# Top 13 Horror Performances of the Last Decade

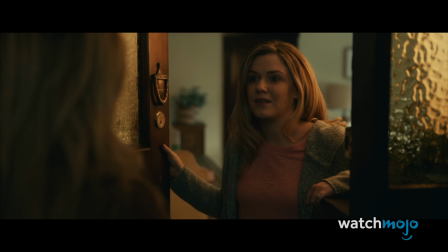We watch as she's pushed into the depths of despair and paranoia.
Someone is doing this to me.
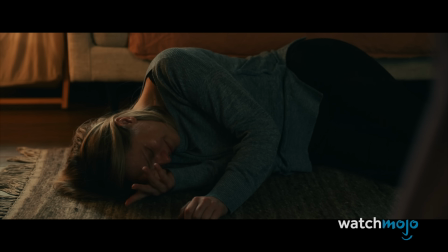He's doing this to me.
Moss gives a sheer tour de force in this role, at times single-handedly carrying entire scenes.
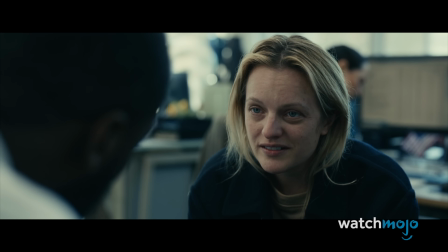Her captivating blend of naturalism and melodrama helps the world feel fully realized.
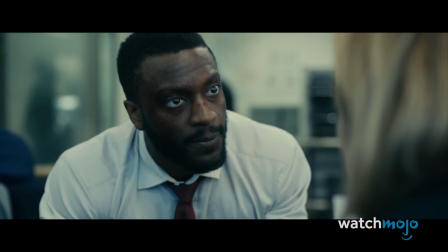I know. You don't understand. No, you don't understand. This is what he does.
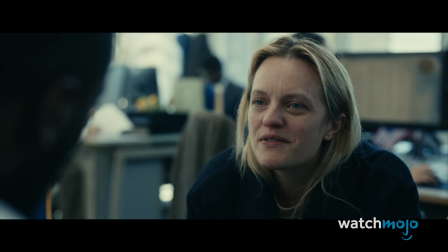He makes me feel like I'm the crazy one.
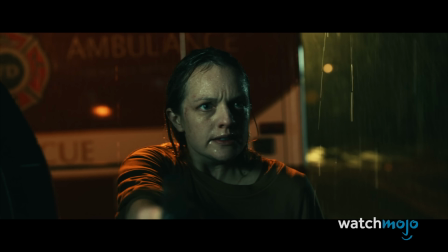And when you pair that with director Lee Whannell's incredible stunt choreography, you get a performance that fires on all cylinders.
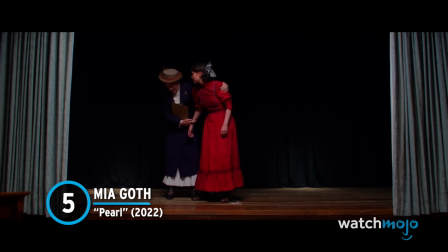Number 5, Mia Goth, Pearl.
No, I'm a star!
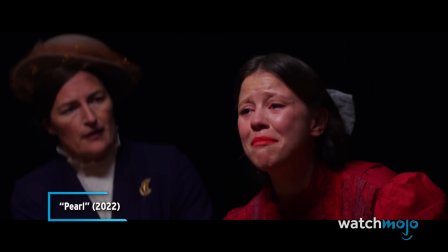Please, I'm a star!
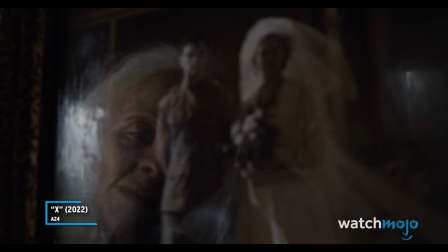After debuting this role in X, Goth returns as the titular serial killer in this blood-soaked prequel.
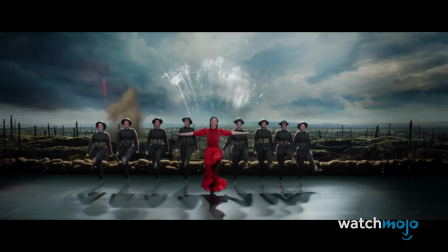The movie leans hard on her loud and brashly animated bursts of passion and ultra-violence.
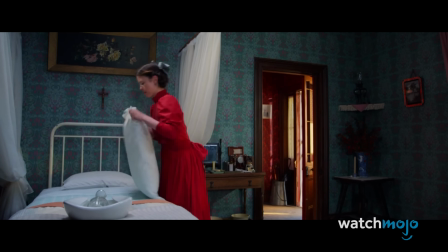But alongside these moments, Goth also plays Pearl with calm and sensitivity. This duality can be seen in an incredible final act.
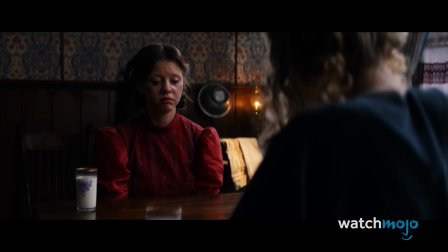It kicks off with a surreal audition, before Pearl has an infamous breakdown.
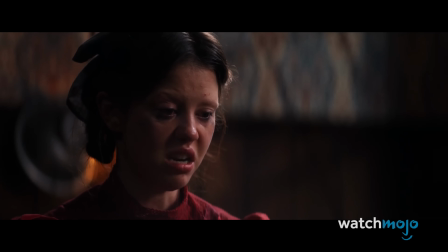Hitting rock bottom, she then gives an intimate monologue that runs for over 5 minutes.
How can I be responsible for another life? Life terrifies me. It's harsh and bleak and draining.
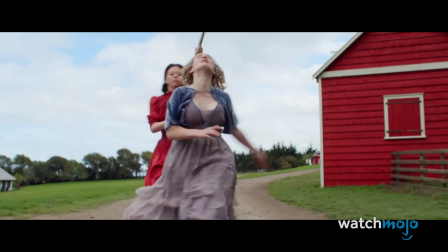It all culminates in one of the most memorable and unsettling end credits in recent canon.
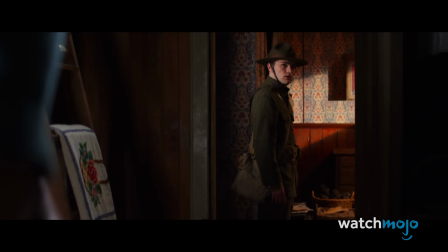Her attempt to just smile through the pain cements the character as horror royalty.
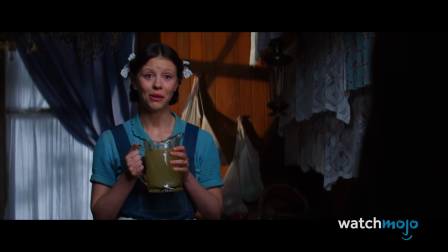I'm so happy you're home.
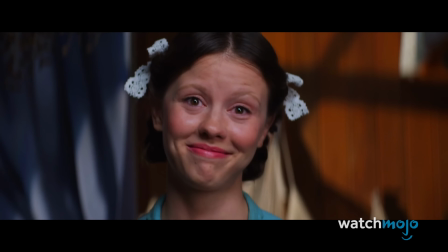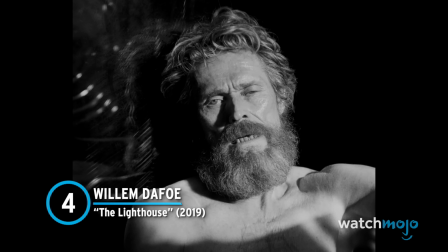Number 4, Willem Dafoe, The Lighthouse. Willem Dafoe does the impossible in this amazing A24 showpiece.
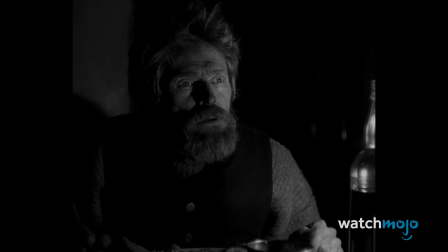He takes one of the most recognizable faces in Hollywood and makes it completely disappear into the role of Thomas Wake.
Boredom makes men to villains and the water goes quick, lad. Vanished.
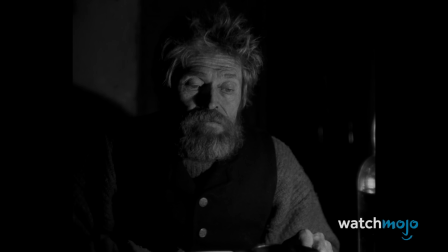The only medicine is drink.
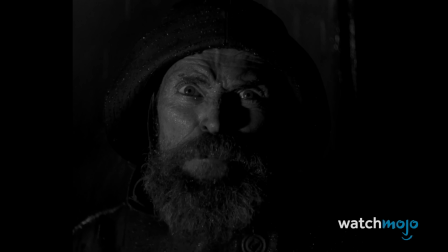With a look and voice that genuinely feel like something from another time and place, he's vital to the film's atmosphere.
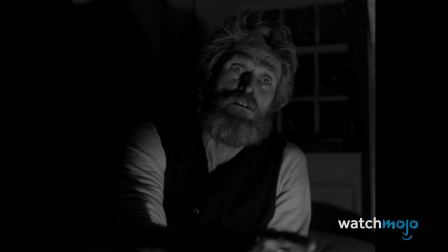Even a long speech about lobsters is totally immersive.
You're fond of me, lobster.
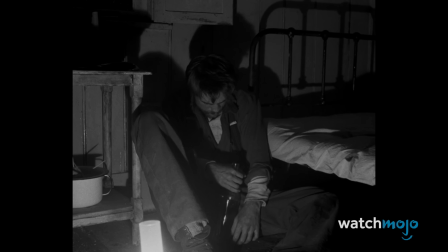Say it. Say it. Say it.
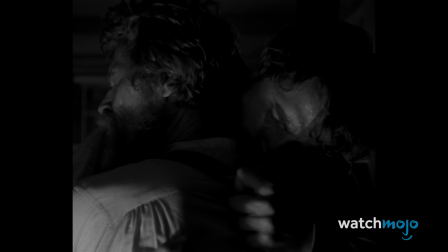Next to his partner in crime, Robert Pattinson, the pair are only our guides through this suffocating tale.
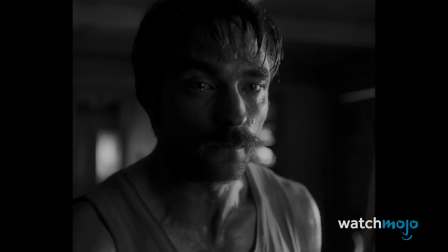They play off each other beautifully. Captured in shadow and grime, their downward spiral is totally enthralling to watch.
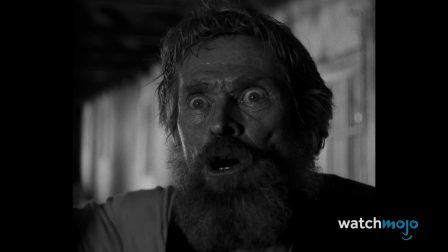'Twas ye what changed the wind on us. 'Twas ye what damned us, dog.
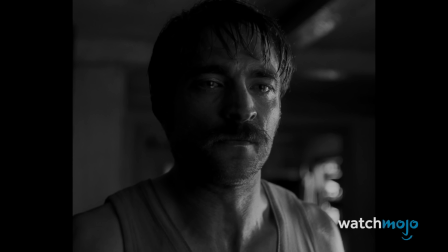'Twas ye. Will you do what you wished you'd done to old Winslow?
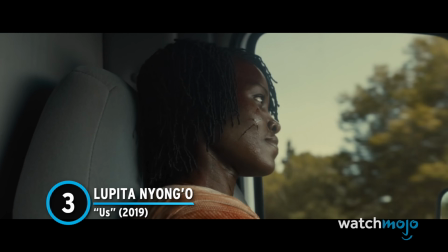Number 3, Lupita Nyong'o, Us. Dual roles for one performer is a big gamble.
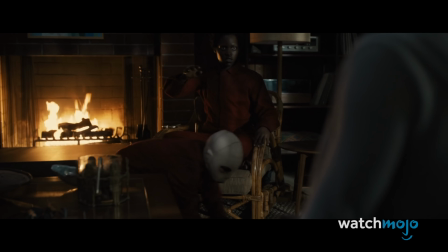They're not always going to work out. But what Lupita Nyong'o does here might just be their pinnacle.
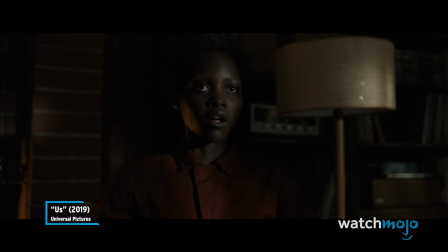Tether yourself to the table. Addie, don't do it. Maybe I should cut something off of you.
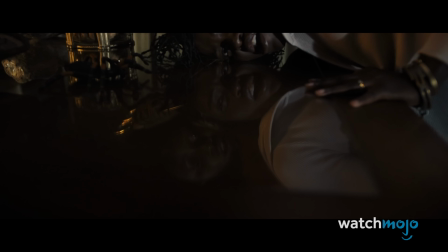She simultaneously crafts one of the genre's most petrifying villains and one of its most endearing heroes.
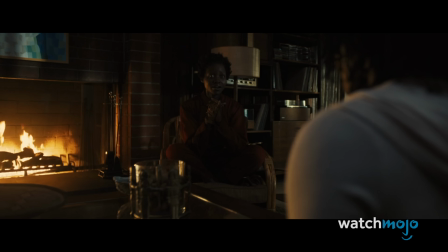Witnessing them interact creates an uncanny, disquieting effect. And Yongo's voice for her tethered self is utterly hair-raising.
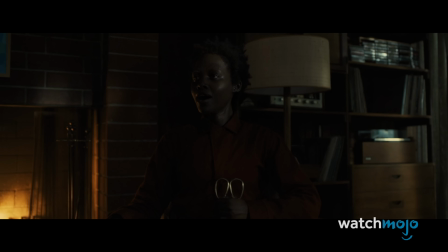Don't burn our house down.
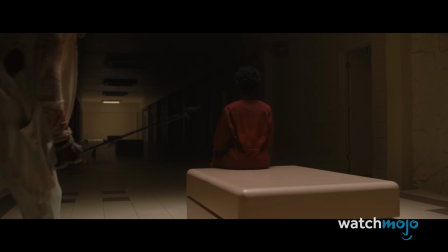Their dynamic defines the entire story, with a final reveal that cashes in on the tension between them.
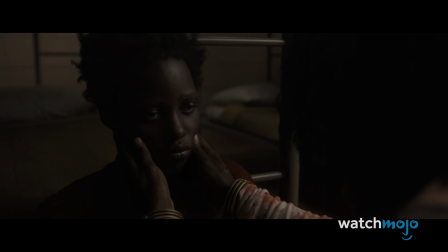It's no surprise that Nyong'o took home a slew of awards and nominations for her performance.